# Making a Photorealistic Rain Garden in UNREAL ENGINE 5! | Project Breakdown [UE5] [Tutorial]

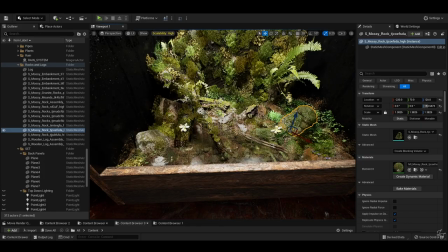(3:54)
In real life of course these are not naturally occurring setups, they're hand assembled,
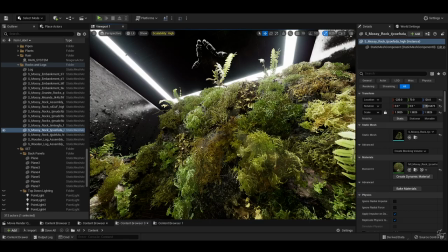(4:00)
so it had to feel like someone had manually put every rock and tuft of grass into the scene themselves
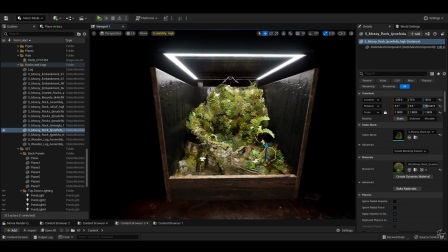(4:05)
which of course in a manner of speaking they did i did so in terms of detailing do consider that you're
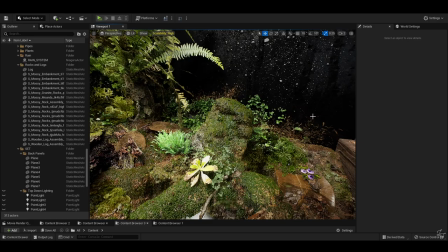(4:11)
trying to achieve a kind of visual camouflage with the way that you set up your scene
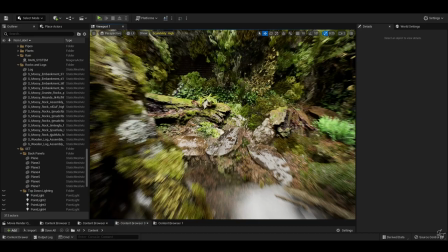(4:16)
you're always trying to break up any visible lines and seams where the different assets meet
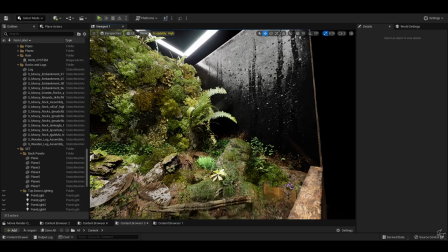(4:23)
decals are great for this they add a lot of complexity to a scene without too much performance overhead and you always
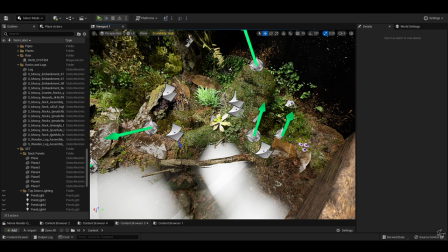(4:29)
want to be trying for that visual umami in your scene it's just a lot more fun to look at here i'm also using wetness decals to
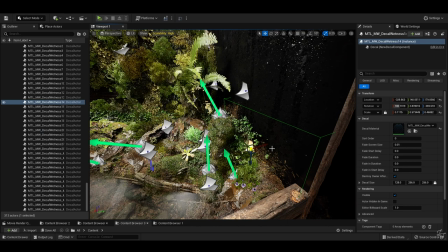(4:36)
add a lot of extra realism with fine control so this is without having to mess around with every material and mesh near the water
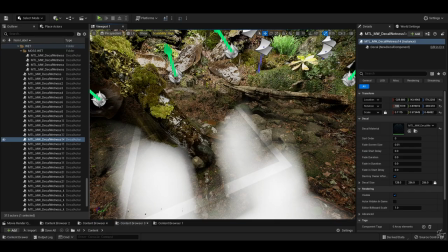(4:44)
simply arrange to get wet assets also note that of course anything underwater stays matte not shiny Now,
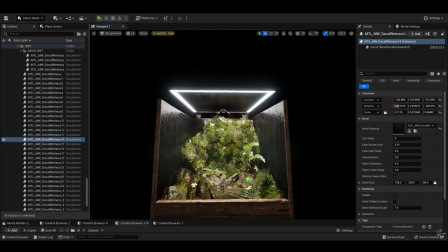(4:54)
on to lighting the interior of the tank. Here we want to borrow a little trick from film and TV set lighting.
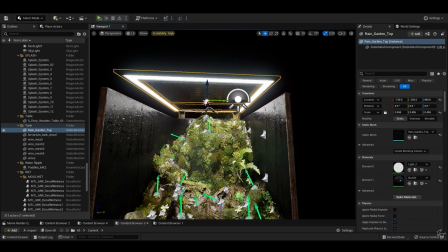(5:01)
As you can see here, the light strips are built into the tank ceiling. The tank I muddled in Blender, so I had total control over this.
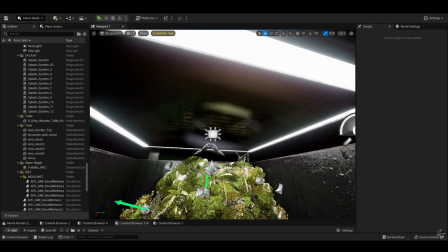(5:08)
And the intention was always to have this central section be a sort of like a dripper for the raindrops,
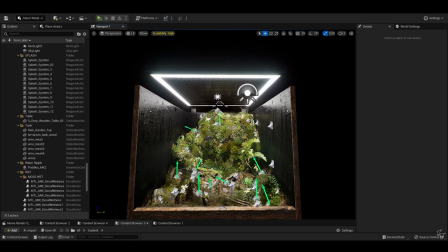(5:14)
but I still wanted large, even lights for that bold, dramatic top-down lighting. And while emissive materials do contribute to lighting in the scene with lumen, as you can see here it's not quite enough.
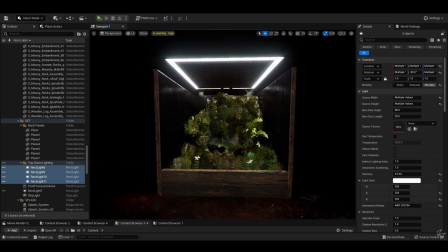(5:28)
Now you could go in and add four little rect lights arranged to match the light planes, but here we run into a little bit of a problem.
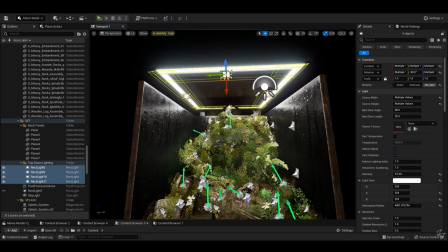(5:36)
It's both very bright in the highlights, but at the same time kind of dark around the middle.
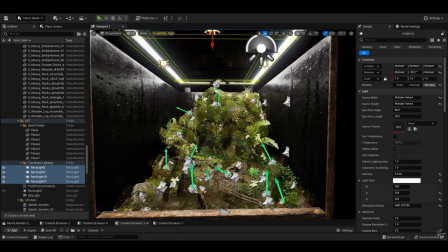(5:42)
Keep in mind that this is not a path traced scene so light will not bounce accurately like it would in real life so you
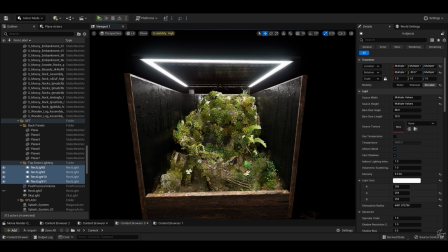(5:50)
end up with this sort of uh gloomy atmosphere in the middle with overblown light on the sides which you know may be what you're after but for this i
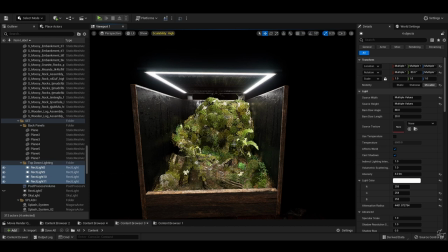(5:58)
wanted soft even lighting across the entire tank so what do we do well we give it a little bit of help if you've ever seen the behind
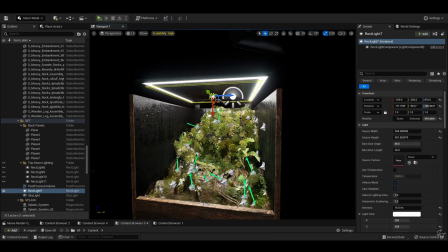(6:06)
the scenes from a tv show or a movie set especially for an interior scene you'll often see a lot more light than would be you know
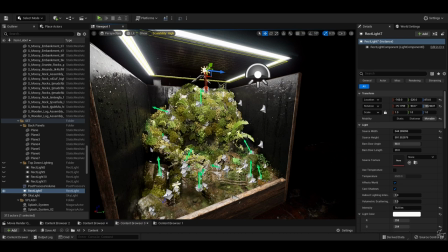(6:14)
realistically possible for that space but if you handle it correctly you can get a nice soft diffuse lighting that looks real but isn't technically
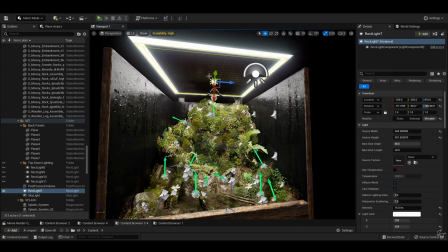(6:23)
realistic to the scene it's a bit of movie magic here so in this case we just have to add one wrecked light spread out over the entire ceiling of
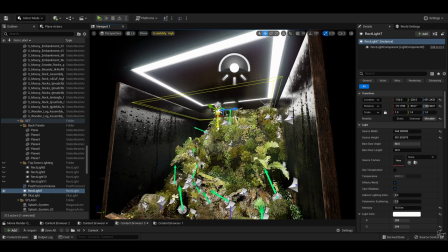(6:31)
the tank which gives us this nice soft light falling across the entire scene with no like overblown spots and no like darker sections
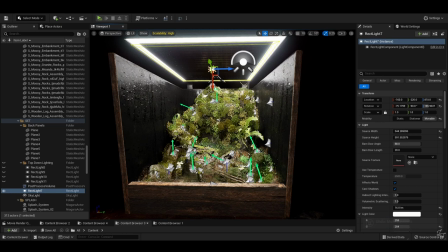(6:40)
but this still lets us keep the highlights from the emissive material of the built-in light so it's the best of both worlds and with regards to the light settings
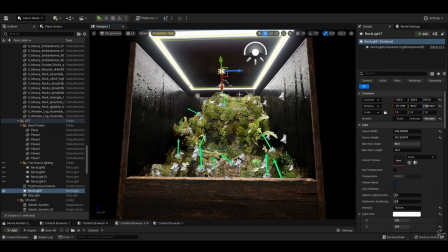(6:49)
I like to keep it fairly low and just manually adjust the exposure to kind of suit the kind of scene you're trying to get now onto the
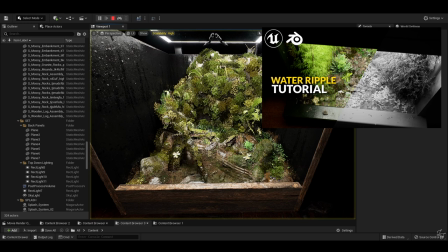(6:58)
FX for the water I've actually done a separate tutorial for that which I'll have
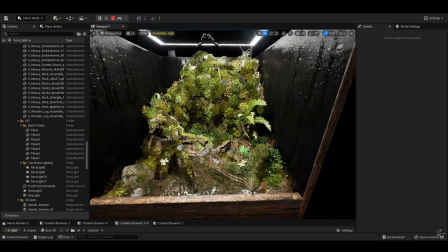(7:02)
up here and link down below as for the raindrops they're fairly
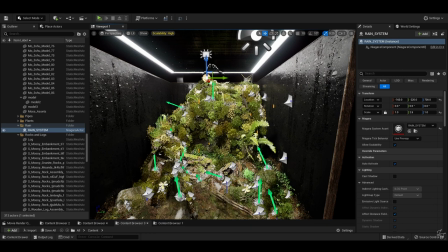(7:07)
straightforward it's just a hanging particulate Niagara emitter with a gravity force applied.
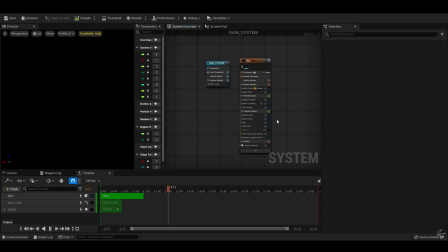(7:12)
For this one, because it's such an up-close scene,
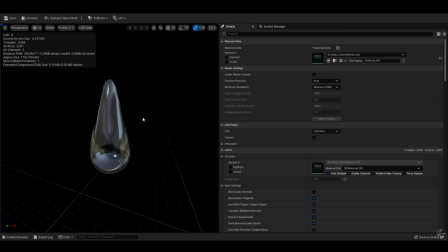(7:15)
I'm using a mesh renderer instead of a sprite with a little raindrop model that I quickly sculpted in Blender and gave a basic water material. That way it looks nice up close and refracts the background as well as properly catching highlights on the way down.
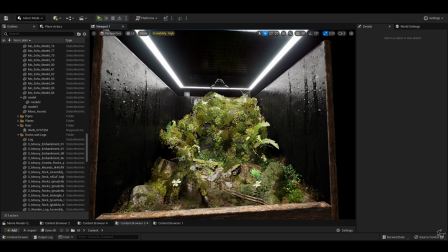(7:30)
Do make sure that for the water material that in the material settings, output velocity is turned on so you get a proper motion blur for raindrops.
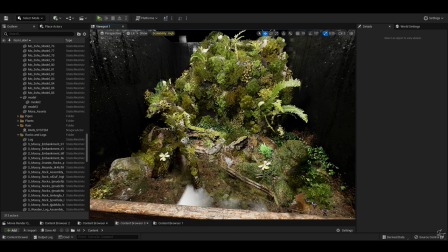(7:39)
Now problems inevitably come up. A word about Nanite and how it plays with RTX.
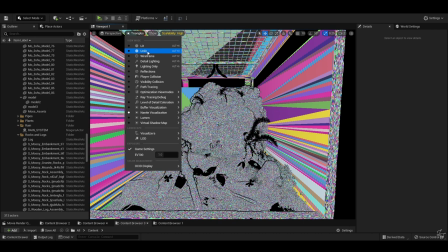(7:46)
Spoiler alert, it doesn't really. As a general rule, if ray tracing shadows or GI is on,
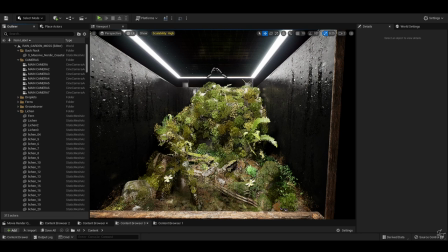(7:54)
your Nanite mesh is going to have some weird artifacts on them due to RTX tracing off the Nanite proxy mesh as opposed to the actual mesh.
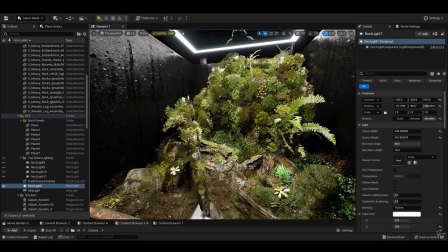(8:03)
However, if you have a chaotic enough scene that is well camouflaged enough, sometimes you can get away with turning on RTX reflections only,
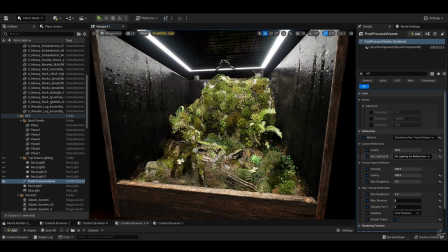(8:11)
so not shadows, not GI, just reflections, and this lets you pick up some extra highlights and just make the scene pop a little bit more. Do note that lumen reflections will show GI in the reflections, something which RTX reflections will not do.
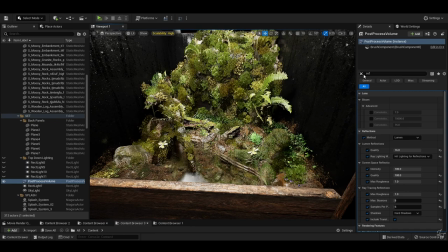(8:28)
Also, if there are ever any sharp reflections and you're using rtx reflections and
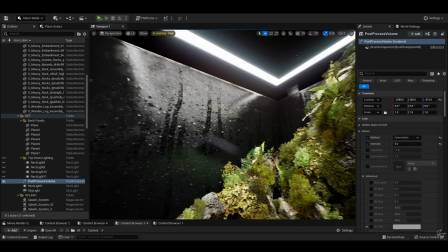(8:34)
nanite the reflections will kind of be ugly here for example i'm not too worried
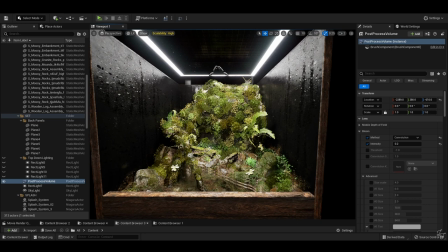(8:39)
because one the water is constantly moving so there isn't really any chances to get a
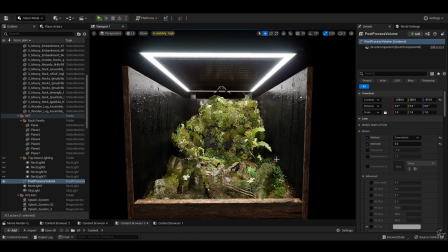(8:44)
glimpse of clear reflections and number two the condensation on
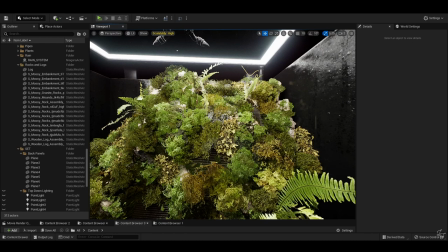(8:50)
the inner walls does a good enough job of hiding any weird reflections from the mega scans rocks there so like i mentioned earlier visual camouflage very good
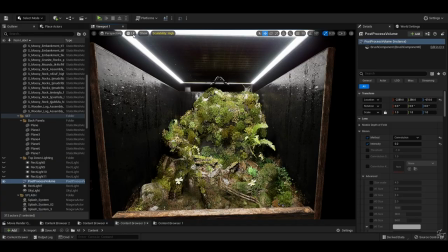(8:59)
for many things including hiding all the jank also from a material standpoint if you ever have any problems with assets looking weird or not rendering quite
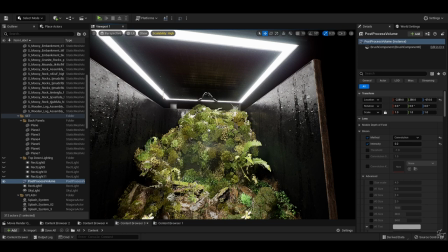(9:07)
right double check your lumen scene anything black is not contributing to lumen gi correctly
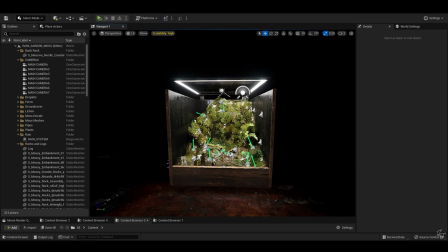(9:15)
so when it comes to actually capturing your shots there are a few things to keep in mind
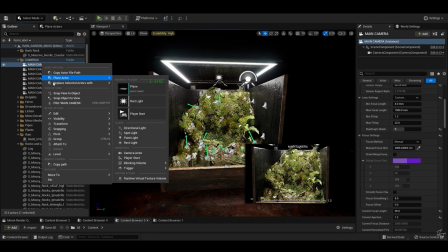(9:21)
for me personally i tend to already have a pretty good idea of what kind of shots i want to get before i even begin a project and i will generally work towards getting those shots as i go of course things change and there's definitely a process
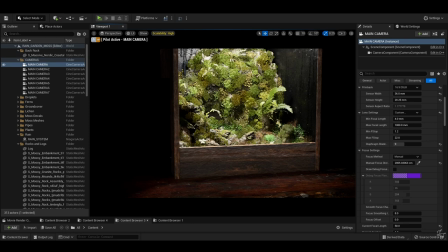(9:35)
of discovery and an element of adapting to what you have as a finished scene but i do like to approach it as if i were there in real
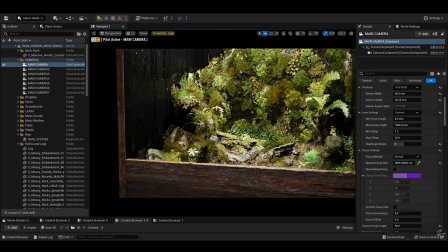(9:43)
life filming with a real camera so there's a point where i kind of switch off from
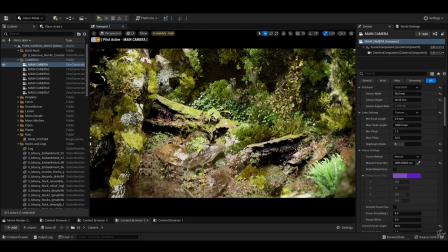(9:48)
3d artist and approach it as if i were a videographer or
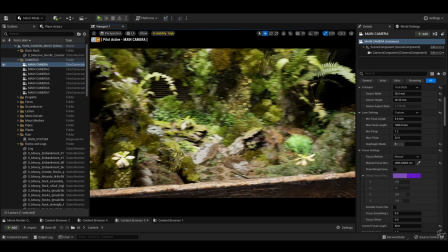(9:53)
a cinematographer and just try to capture shots as i get the scene without
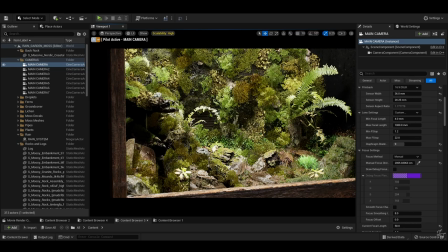(9:58)
necessarily changing too much else something i found super useful is this
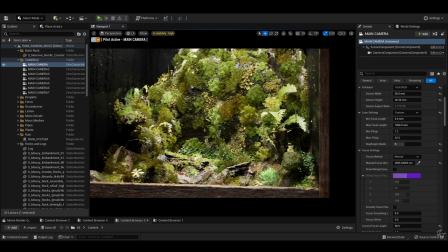(10:03)
uh video from becky and chris awesome channel if you go check them out but there's this seven shot sequence that they use which i found very helpful as a baseline for not just shooting these scenes but for pretty much every scene that i've ever done do try and plan for the edit as
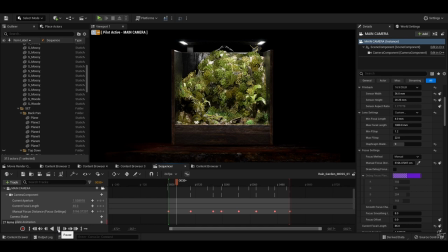(10:18)
well what kind of shots flow well with each other, what kind of pacing do I want, the vibe, the mood of the overall scene.
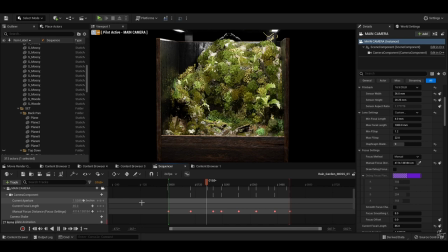(10:24)
In terms of the actual camera settings for these scenes, because they were so close up, I shot quite high focal lengths.
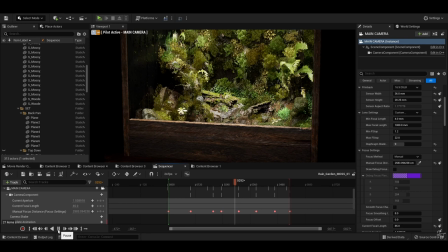(10:32)
So 50 to 85 mil, sometimes 100, 120 mil.
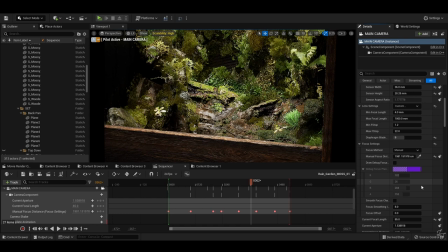(10:36)
So it squishes the shot down and you get this nice bokeh for the macro shots, right?
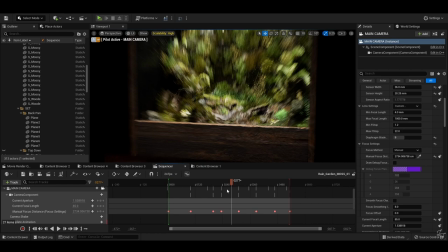(10:43)
I do tend to prefer shooting 16x9 for YouTube and I usually set it to 16x9 DSLR,
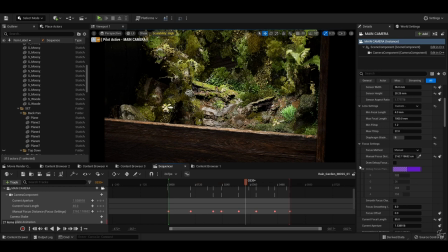(10:50)
usually at 1.2 or 2.8 aperture, usually 1.2. In terms of post-process, when I'm building the scene I use a post-process volume, but when it comes time to actually capture my shots I do like to switch to using the camera
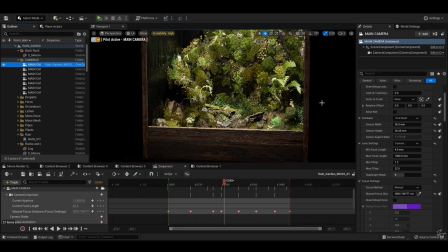(11:04)
settings by themselves because it gives me a lot more freedom to try out different f-stops, exposures, so I usually turn the post-process volume off for capturing. For settings I usually turn on motion blur to 0.5,
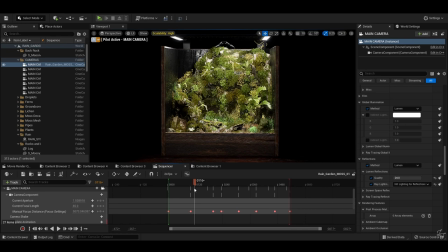(11:18)
chromatic aberrations usually set to around 0.04, vignette to around 0.4. A little bit of bloom and lens flare can be nice depending on the shot but it's very easy to overdo it so less is more.
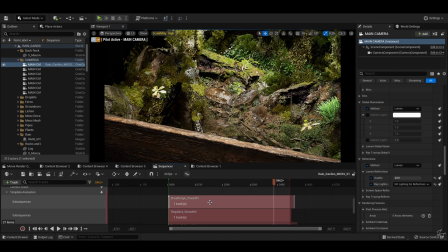(11:29)
Now in terms of camera shake that's quite interesting you can do it manually by creating a blueprint but you can also get them
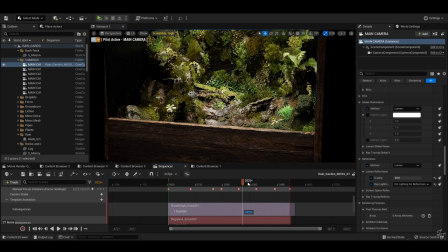(11:36)
from the marketplace and I've really enjoyed using this one which is actually just captured from real camera movements.
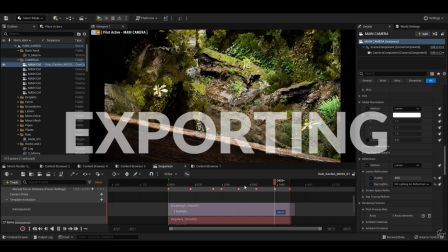(11:42)
I'll leave a link down below, but you can just track the file into sequencer and season to taste.
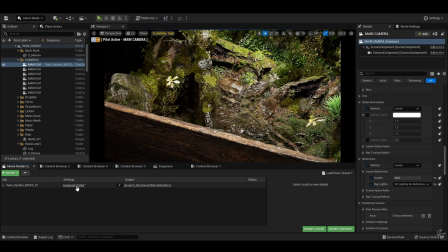(11:47)
Now, notes on exporting footage. I like the movie render queue, although I don't tend to super sample too much.
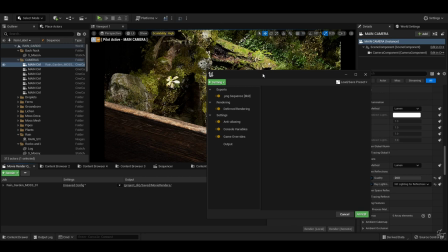(11:54)
I mean, for YouTube, it's, yeah, the default sequencer style is fine for me.